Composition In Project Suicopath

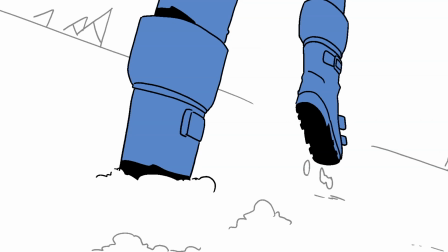Let's just keep in mind that you can have something be filling up the space of the same thing previously, so that their attention wouldn't be confusing as to, oh, I'm looking here now, oh, I'm looking here now, things like that. But I know this doesn't matter that much nowadays because most media are consumed through a small screen,
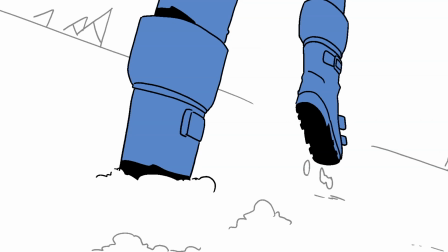like a tablet or a phone or monitor in a laptop, things like that. So yeah, I get it. It doesn't matter anymore. But this is more of me putting it into practice rather than, trying to wow everyone, I did it really cool, very epic.
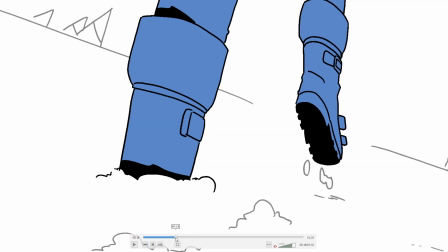No, it's not like that. It's just more of a practice for me. So yeah, I know that took a while to explain, but we get there.
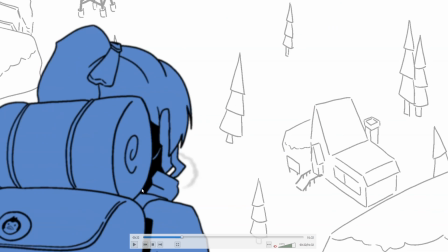So from left to right again. So this particular shot, I want you to remember this, keep this in your mind, because this will show up again later near the end, just to tie things around neatly. But yeah, this is her coming from left to right, and then we cut to her perspective, and then we see,
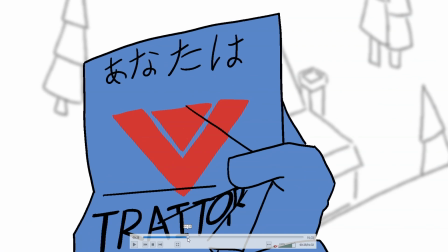she pulling up the pamphlet or whatever this is, a note stating her, role in this game.
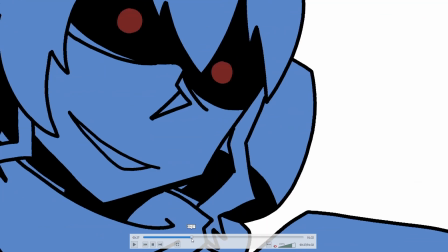And then we look up to her. The camera is like down, looking up to her, looking down at the note.
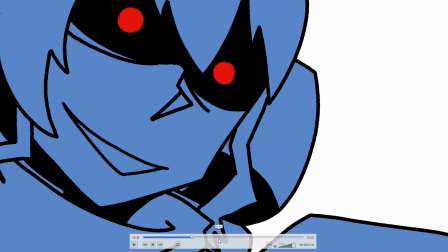And this, implies the feeling of being dominated, or like, filling up the space, suffocating, or things like that. So, a comet going down, things like that. Yeah.
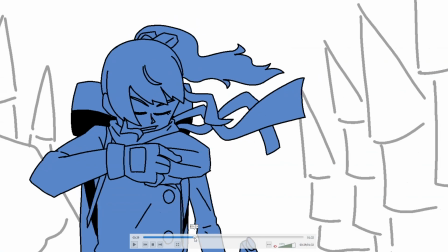So now we pull out from her here, zooming out because I want to stay consistent from the previous cut.
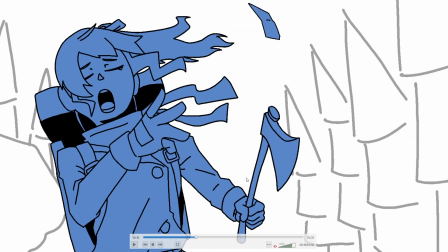And then she's still going from left to right. I know she's holding the axe on the left hand. I don't know if she's left-handed, by the way. So that's the thing. I don't know about that.
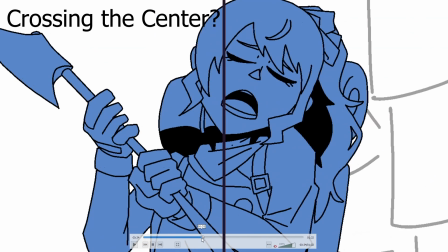And then she spins around and then holds the axe on the right side of the screen.
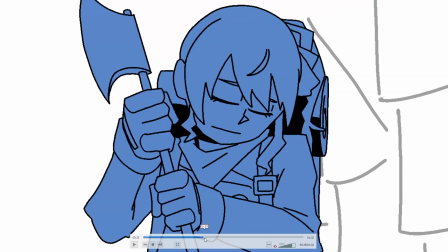And then she swings it back again towards the left side. And then we cut to her perspective, and the axe is now on the right side.
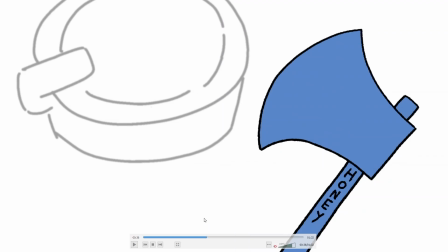We have the tunnel or vent here. I don't know what it's called in Project Winter, but that's there.
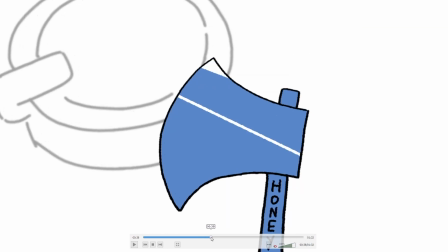Cute, Easter egg, whatever. And then we zoom in to the axe, showing her reflection, and all that stuff.
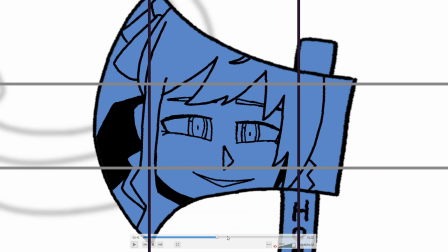Assuming that your focus is on her face, the next cut would be this.
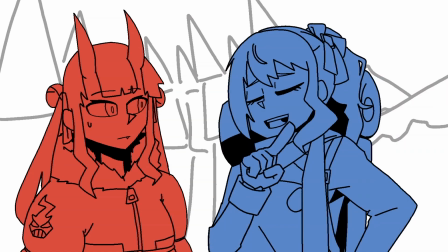And again, she's on the right side, comparing to the axe and showing, being there. And also at this point of the story, it's more of her, don't let them know, don't let them see, things like that, and showing that they're up to no good.
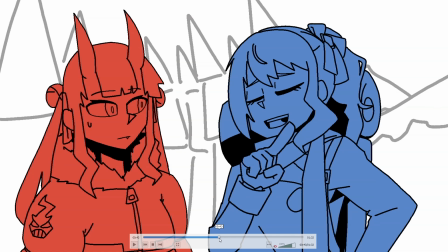Now, the thing is that, again, I'm gonna say this because I said it and I got off track.
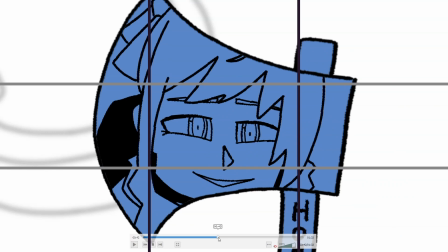Assuming that your focus is on her face, the space that is there is supposed to be her hand, right?
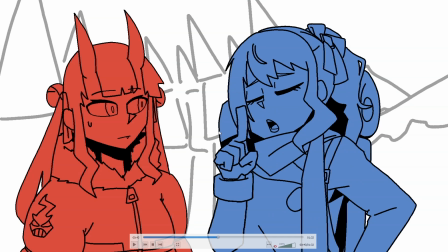And it's true that her hand is there, but it's not that clear. And I could have made it better by pulling the hand farther from her whole body so that it will give off a better silhouette.
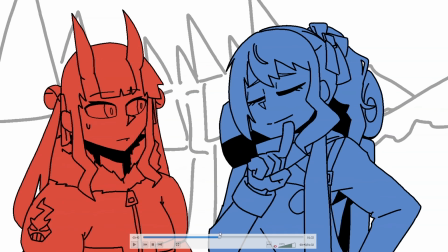And at that point, that the hand moves towards her face and wagging and all that stuff, it will draw your eyes toward her face, and that would have been better, And that's what I mean about having improvement and all that stuff when you're checking back whatever you're done.
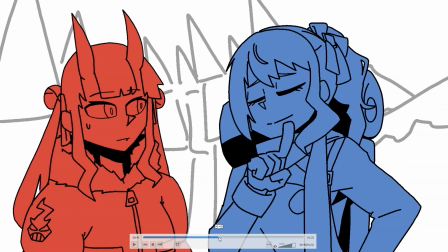So yeah, we'll see if ever I improve next time and all that stuff. Now that I'm mentioning this, it's gonna be really hard to come up with a new thing. But yeah, that's the thing that I. So what happens here is that she zooms in,
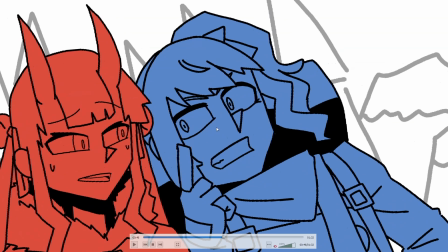pushing towards Ayame, and you'll notice that she's trying to occupy the whole space, but she isn't because the camera is still far away. The reason why that is because I couldn't make my mind if I want to zoom in so that I'll have Ayame feel really small, like only a corner of her eyes is showing or not.
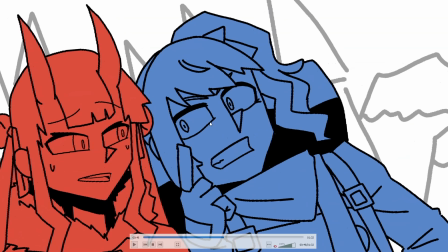I could have done it, but I didn't because I want to have this quirky little thing in which Ayame has a horn and also Suisei also has horns, like now. And this is intentional because, I draw the background.